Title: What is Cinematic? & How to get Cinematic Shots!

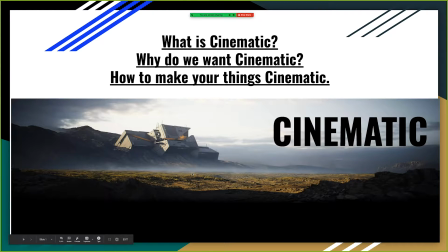12s
So, welcome to my presentation. This is the second time I've done a presentation, and I'm going to be explaining what is cinematic, why do we want cinematic, and how do we make your things look cinematic.
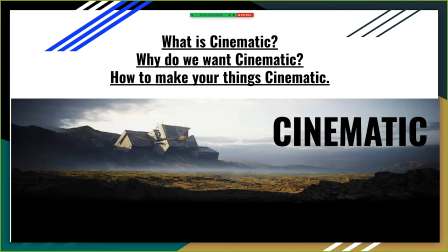28s
So, first off, I'm going to start off with what is cinematic.
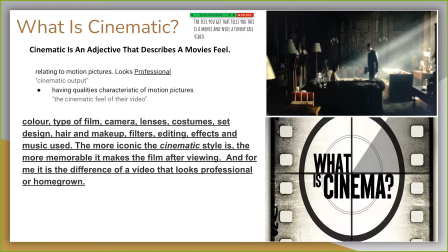34s
Cinematic is a very general term, but if you were to dumb it down, it's an adjective that describes a movie feel. And when you watch a movie and an AFV video or like a homegrown video, you can tell the difference.
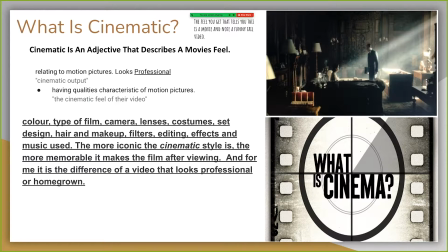48s
When you watch a movie, you're like, hey, this feels like a movie. And then when you watch a video done on an iPhone or just for fun, you're like, hey, that seems like a homegrown video that is not professionally done. And so it is an adjective, and mainly it's the movie feel and what is professional.
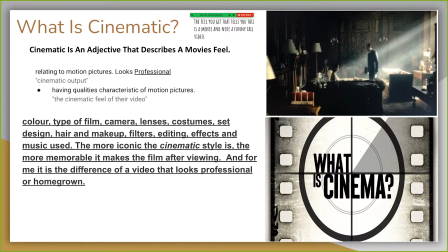68s
So cinematic is like what looks professional. So you can make homegrown videos look professional by what kind of color you use, type of camera, the lenses, the costumes, the design, the set.
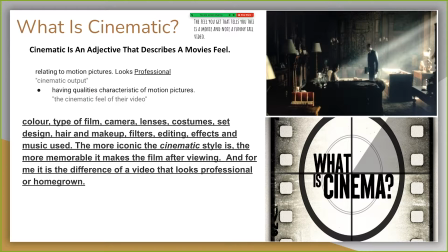83s
All these little things add up to make it look cinematic or movie-like and professional. So that is the basic of what cinematic is. Okay, and why do you try to make it look cinematic?
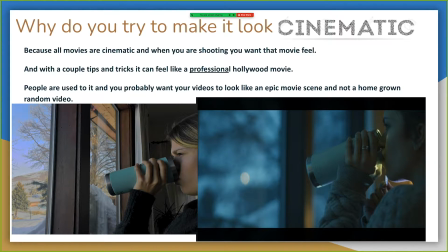97s
Well, I took two different photos here, and this one on the right is with a nice camera and all the cinematic features, and the one on the left is shot with my iPhone, not with a ton of cinematic features.
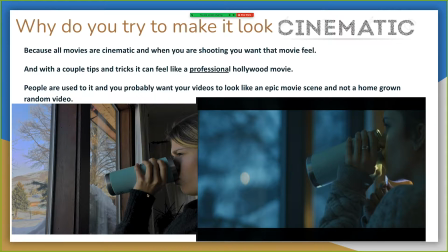111s
So we start up on the left right here. You can see that it's just a lot of it's in focus, most of it's in focus. You can see that the background is also in focus with her face. And it's daylight, so you kind of get an even lighting, which it does not look terrible, but it does not look cinematic and movie-like.
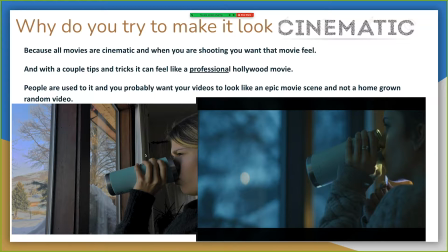130s
And then you look on the right, this feels like a movie scene. If I said, hey, that is from a movie, then you probably would believe me. So, and by those features, or I'm going to tell you what the features are, is one of them is letterbox. So there's a crop on the top and the bottom.
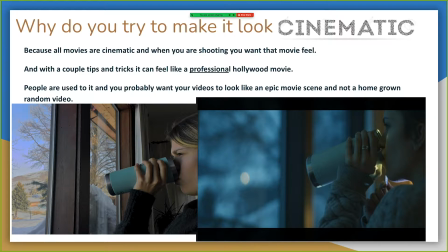148s
You can see how the black open space, that adds a more filmic and cinematic feel, because a lot of the movies do that. So we're trying to emulate a movie feel and make it look professional.
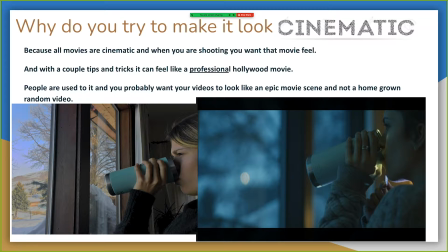161s
Another thing I did is I added some light under her chin on the right side, and that adds just a little more, just something else, more eye candy, which catches your eye and makes it more cinematic. And a main one for me, and I used in this, is the blurry background.
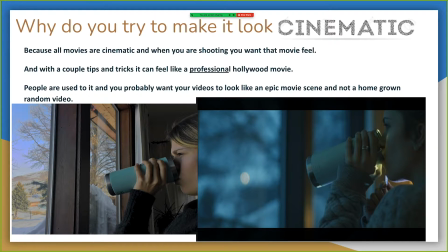181s
So the depth of field is I used a certain type of lens that blurred the background and put my sister in focus. So it had more of a blurry background and she's in focus. But you can see with the other image, it's outside is focused and she's in focus, which is not as cinematic and movie-like.
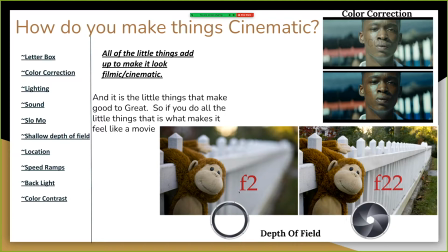199s
Okay, so how do you make it cinematic? I kind of covered that in the other slide. But like I said, letterbox, and that's kind of the cropping that is on the top of the picture on the right with that man, the crop on the top and the bottom, those black spaces.
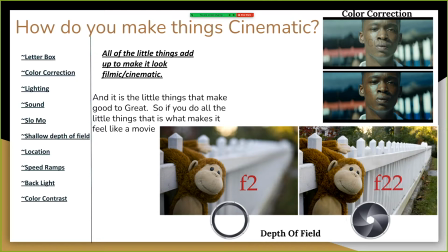216s
It adds a more cinematic and movie feel, because that's what all cinematographers, all the movies, they do that. So that if you when you try to emulate that, you can get your footage, your videos to make it to feel kind of like a movie.
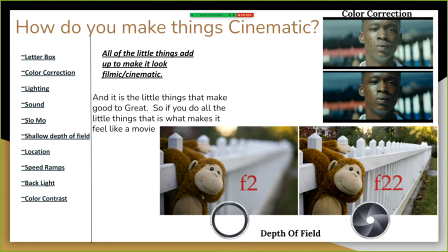230s
Color correction, also the guy on the right, you can see the two different color corrections people did. So there's the top one, which is kind of bland and washed out, and then you have the bottom one, which has a really good color
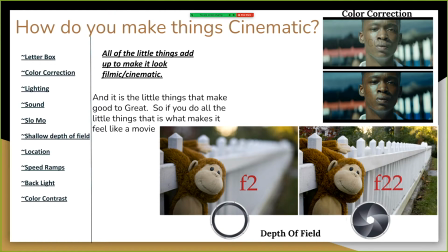246s
vibrance. It's dark in some spots, it's bright, and you can see also this feels more like a film and movie photo because the blurry background. So that's just the type of lens they use to make him in focus, and a blurry background that adds more of a cinematic and movie professional feel.